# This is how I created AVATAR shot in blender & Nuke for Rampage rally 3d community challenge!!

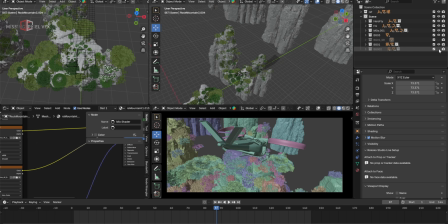244s
Like, let me bring that into this one and this and this, like adding more depth to the shot by adding these background clips.
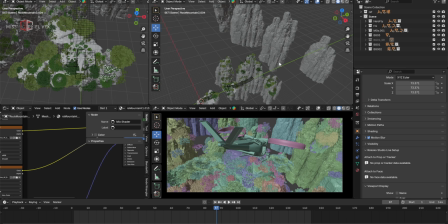252s
I just copied them again and placed them in the background to get that more detailed look from this angle whenever the camera is reading in the background. Later I did a lot of fog, but in that fog we needed some kind of structural information, so I did like a lot of background stuff,
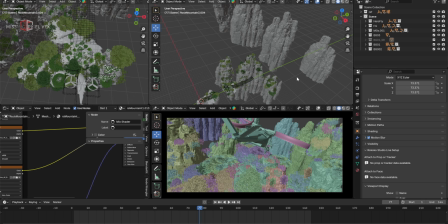267s
just adding them by duplicating in the background and moving them all over the place.
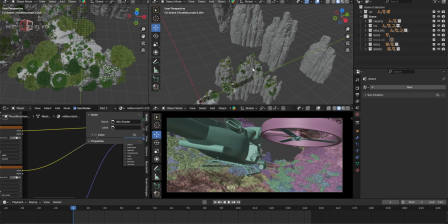272s
Now the scene is already set with the proper trees and the layout and all those background clips and the main hero characters. I started adding the light. For the lighting, I did not use any very fancy lighting setup. I just used the default sky texture. I'll show that.
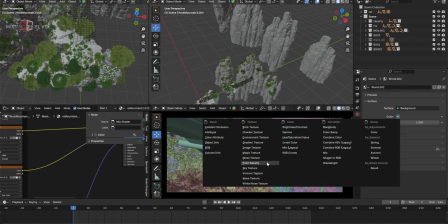288s
Let's press new, go to the color and use the sky texture for the lighting, and by default we have these values.
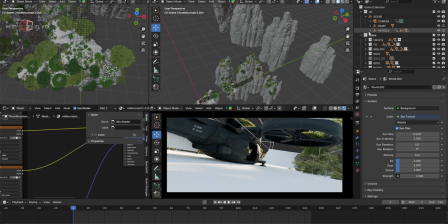295s
Let's see how that looks with the by default values. I'll just keep the camera and I'll keep everything off for the reference, and ramp and all that box.
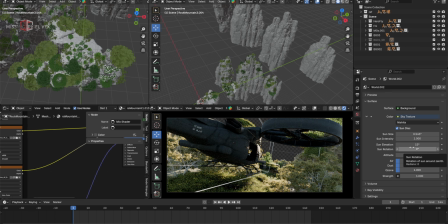303s
Okay, so with this default lighting everything looks fine, but now we're reading very sharp light.
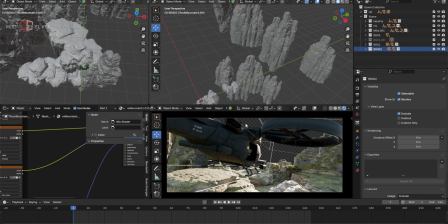311s
Okay, I just turn off the trees because it's too heavy to see the lighting in the real time, so I'll keep it off for now.
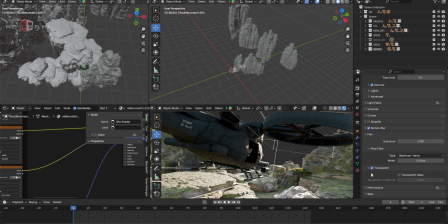318s
Now if I just see it from the film and I'll keep the transparent off,
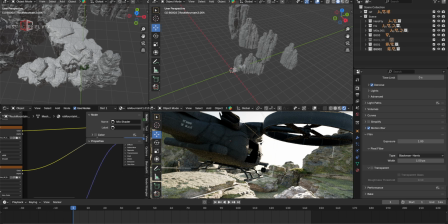322s
we can see the sky, and sky is too bright because our light is from this angle, very frontal one, and that looks very bright. I started playing with the light, but before that I will add the fog box, like adding the fog in the scene. With the fog I can judge the camera angle, and I can see that how the depth is coming.
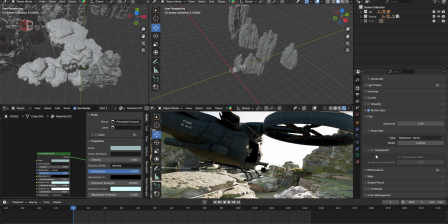339s
I will turn on the transparent mode and then I will add the fog because it will be very helpful to add the depth in the shot by adding the fog.
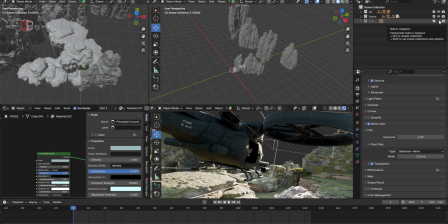347s
So I'll bring the fog in the shot.
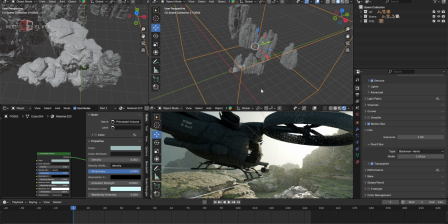350s
So for the fog I haven't done any big thing, just adding a box and then added the volumetric, like principal volume here to the box, and added a slight bluish tint, and the density is too low here.
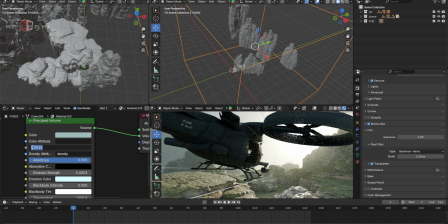363s
Like if I just make it 0.1, you can see the values like the denser fog, and it will just go blank. So I kept the values like extremely low, like 0.002, and I think that worked well for my shot.
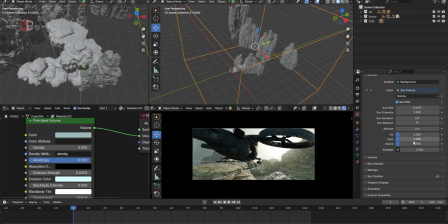378s
Now with the frontal light, like all the default setting with the light, it looks too bright, so I started playing with the light, and then first thing I did is the rotation. I started playing with the rotation, like I just wanted to see which angle looks good. Let's make this a bit bigger and you can get it more.
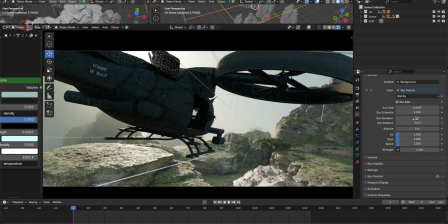399s
So I tried like multiple times with a different camera, different angle and the different values of the light, and then I ended up with adding some of these values. Like I made the sun size 5 because I don't want it to read the shadows very harsh here.
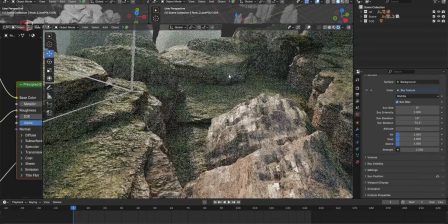416s
Like if I just click any rock and then go to that rock, let's turn off the fog first, and I can show it in a better way.
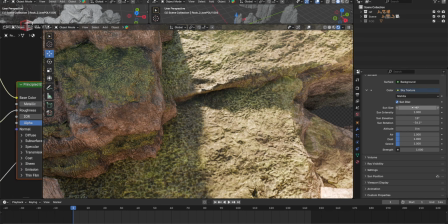424s
Like for example, if I just take a look at this here, by default the values are set to 1, I guess. And if I keep that, you can read the shadow is too harsh, and I don't wanted that kind of shadows. I wanted to keep the shadows very softer because I have my shot full of fog,
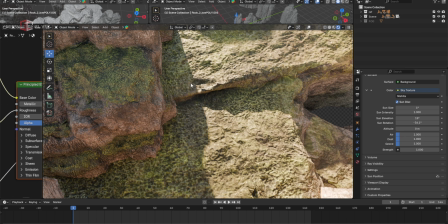440s
and I don't wanted to keep the harsh lighting with that kind of heavy dense fog in the scene. So that will just bring the more sense to the shot by using those softer shadows. So I made this values like 5 to get that softer shadows in the on the shot.
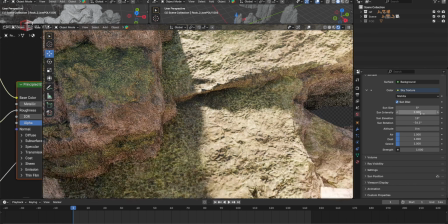457s
And the intensity of the sun I made it 2, and then the strength I kept it 5.5.
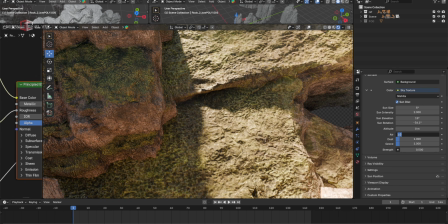464s
And the air values, the shot looks very warmer with this default values, which is 1.
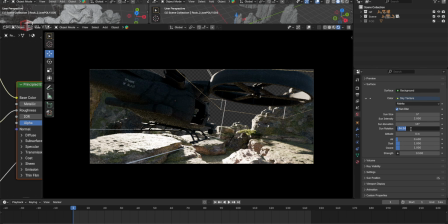470s
I made it like 0.6, and for the rotation I made it like negative 57.5,
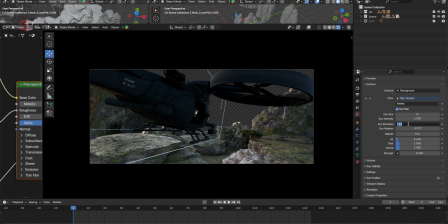476s
and the sun elevation I kept it around 27.2.
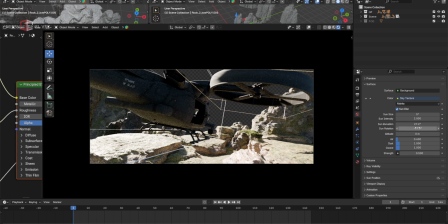480s
So these are the values I used. So with these values of light and the rotation, the angle looks good and the shadows are softer and everything, but my shot is too lit at the beginning, and which I didn't like.